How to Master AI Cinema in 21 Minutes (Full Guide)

That's one video with no cuts in it at all, and the decision here is in a block I call Death Law. You know how hills far away go pale and washed out, while everything close to you looks sharp and dark? That is because the further an object is, the more empty air you are having to look through. So I wrote exactly that into the prompt.
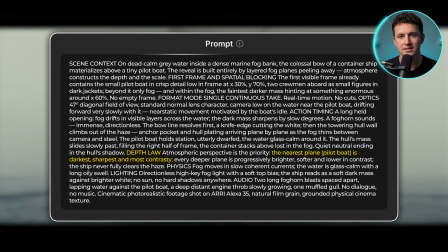4:24 The little pilot boat is the closest thing in the shot, so it's the sharpest and the darkest, and then everything behind it goes a bit paler and a bit softer the further back it sits.
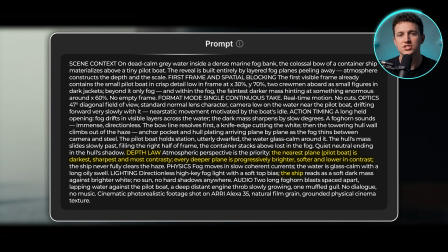4:32 Your eyes have been doing that their whole life, so the moment the ship looks pale and soft, you assume it's far away,
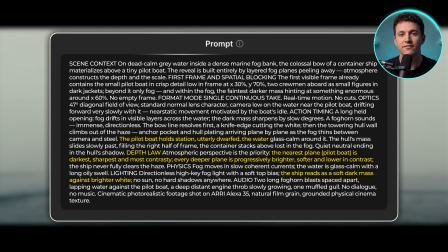4:37 and something that far away that's still filling half the screen has to be absolutely massive. I also told it the engine noise should slowly get louder the whole way through, so you can hear the ship coming before you can properly see it.
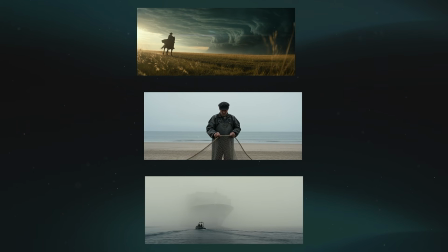4:47 So that's decision 1, and it's just distance. Every shot needs 3 things sitting at 3 different distances from the camera, and you have to write down where each one goes. If you do do that, your shots will look much better. But there's a second decision in all three of those prompts that I skipped, and it changes how big the world around your subject feels. So the second decision is your lens, and it's one single member that does something to distance nothing else in the prompt can.
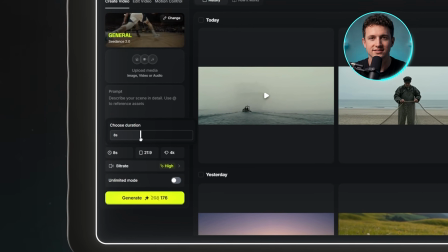5:08 The only thing I'll change in the settings is the duration, and I'll drop that down to 8 seconds. Everything else stays exactly the same, so I'll paste in this prompt and hit generate.
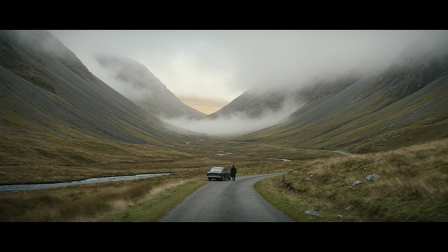5:15 We've got this really wide shot where you can see giant mountains covered in cloud and mist, and our main character is walking around the car taking in the view.
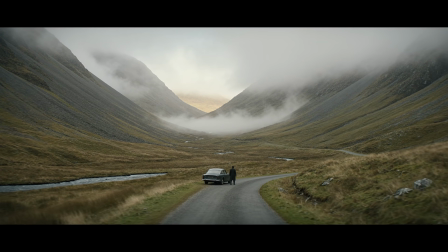5:23 There's a little stream of water running beside the narrow road, and some nice small details like the rocks and the fuzzy yellow grass over the soil.
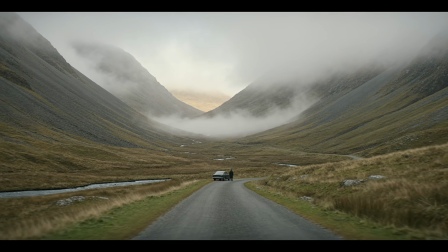5:30 And the whole frame keeps opening up because the camera is pulling backwards the entire time.
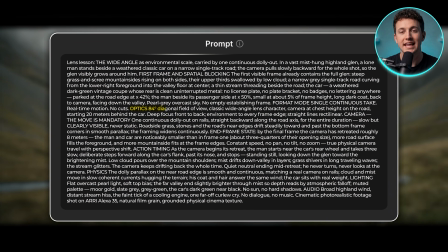5:33 To control all of that, I use the optics block in my prompt, where I told it the shot is an 84-degree wide angle, how far the camera sits from the car, and what has to stay in focus. 84 degrees is really wide, so the mountains on both sides and the whole valley all fit into one frame, and the man ends up at about 5% of the frame height.
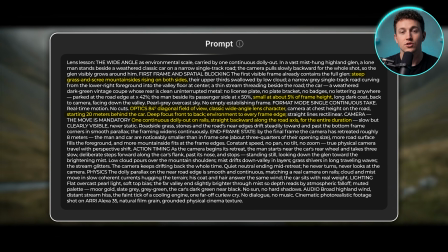5:50 I also have the camera slowly rolling backwards for the entire 8 seconds, so the frame keeps opening up and more of the terrain keeps arriving at the edges.
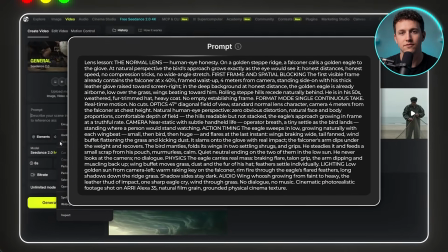5:57 Next, I'll drop the optics number down to 47 and see what we get.
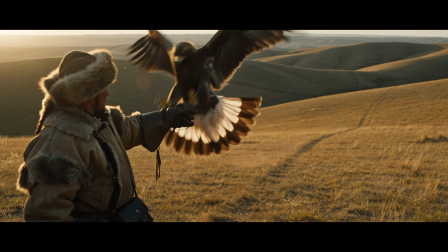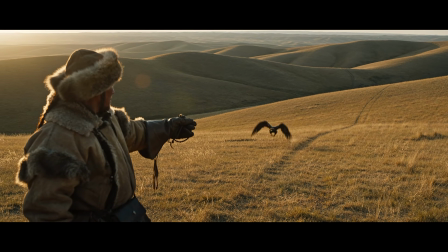6:08 Here an eagle comes gliding down and lands right on the falconer's glove, with the sun low and golden so it's late in the day.
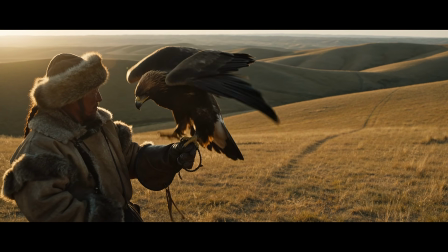6:14 The dust kicks up off the ground from the flaps of its wings, and you can see individual strands of grass on the hills behind. 47 degrees is roughly what your own eyes see when you look straight ahead, so nothing is stretched and nothing is squashed.
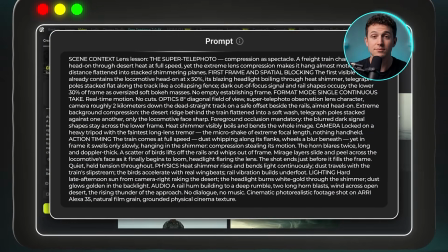6:26 Next, I'll write a new prompt. Change the optics number to 8 and hit generate.
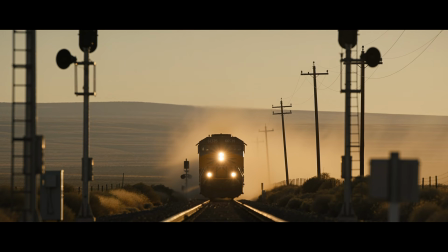As you can see, the metal pillars close to the camera are blurred right out, and there's a train coming straight at us in an open desert field with loads of dust flying off it like mist.
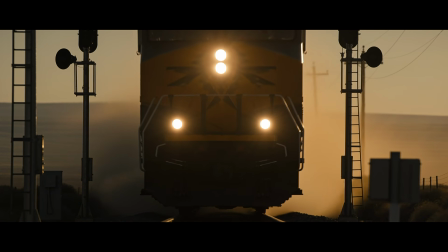6:44 Then a bunch of little birds fly off the rail track, and near the end of the shot, the blur on both sides clears up and you get this really close-up effect like the train is about to hit the camera.
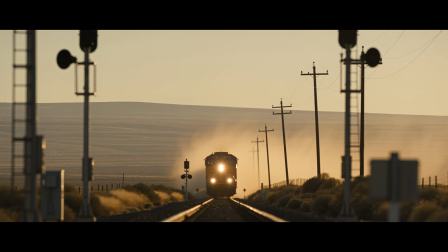6:53 8 degrees is like looking down a long tube, so you only see a tiny slice of what's in front of you,
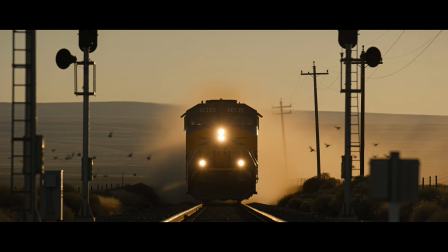6:57 and when you're only seeing that little, everything gets pushed flat together and looks like it's all sitting the same distance away.
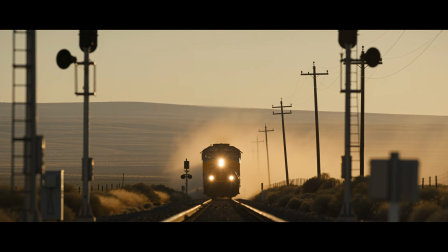7:03 So the train is going full speed the whole 8 seconds, and it still barely looks like it's moving that much, because there's no depth left in the shot for your eye to watch it come through.
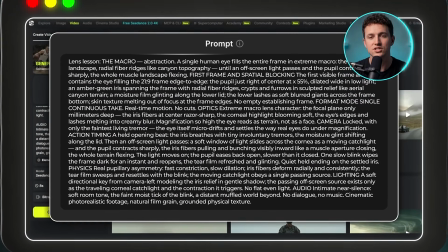7:11 Our last shot has no degree number at all. I just mentioned in the prompt that it's an extreme macro shot.
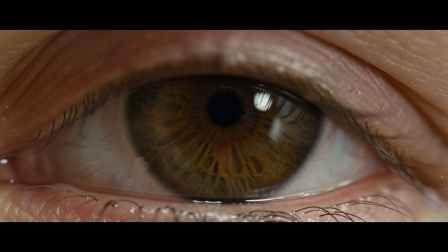7:16 We got this super close-up shot of a human eye, and you can see the eyelids making tiny little movements like it was actually filmed by a real person.
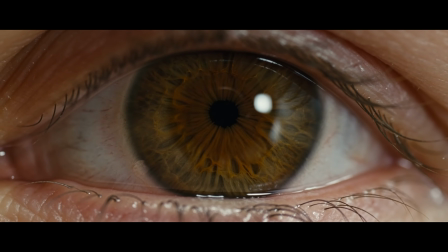7:24 Halfway through, you can also see the iris itself moving, and there's little spots and veins on the white part of the eye here. It really delivered an actual macro shot. So that's decision 2, and it's just one number in the optics block. Determine how much field of view you want in your video, and add instructions with a separate block. The bigger the number, the wider your frame will be, and the smaller the number, the lower it will be. But the Valley one had the camera physically rolling backwards the whole time, and that's a separate decision I hadn't explained yet.
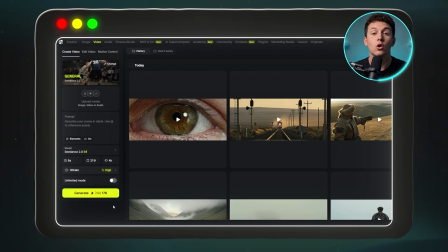7:49 So the third decision is how the camera moves, and the only thing that actually matters is why it's moving.
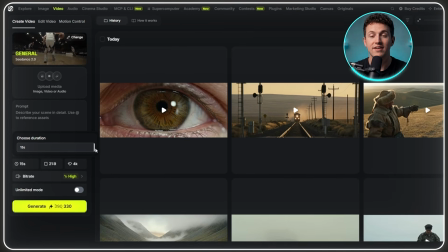7:54 I'll push the duration back up to 15 seconds for this one and leave everything else alone, then paste in the prompt and hit generate.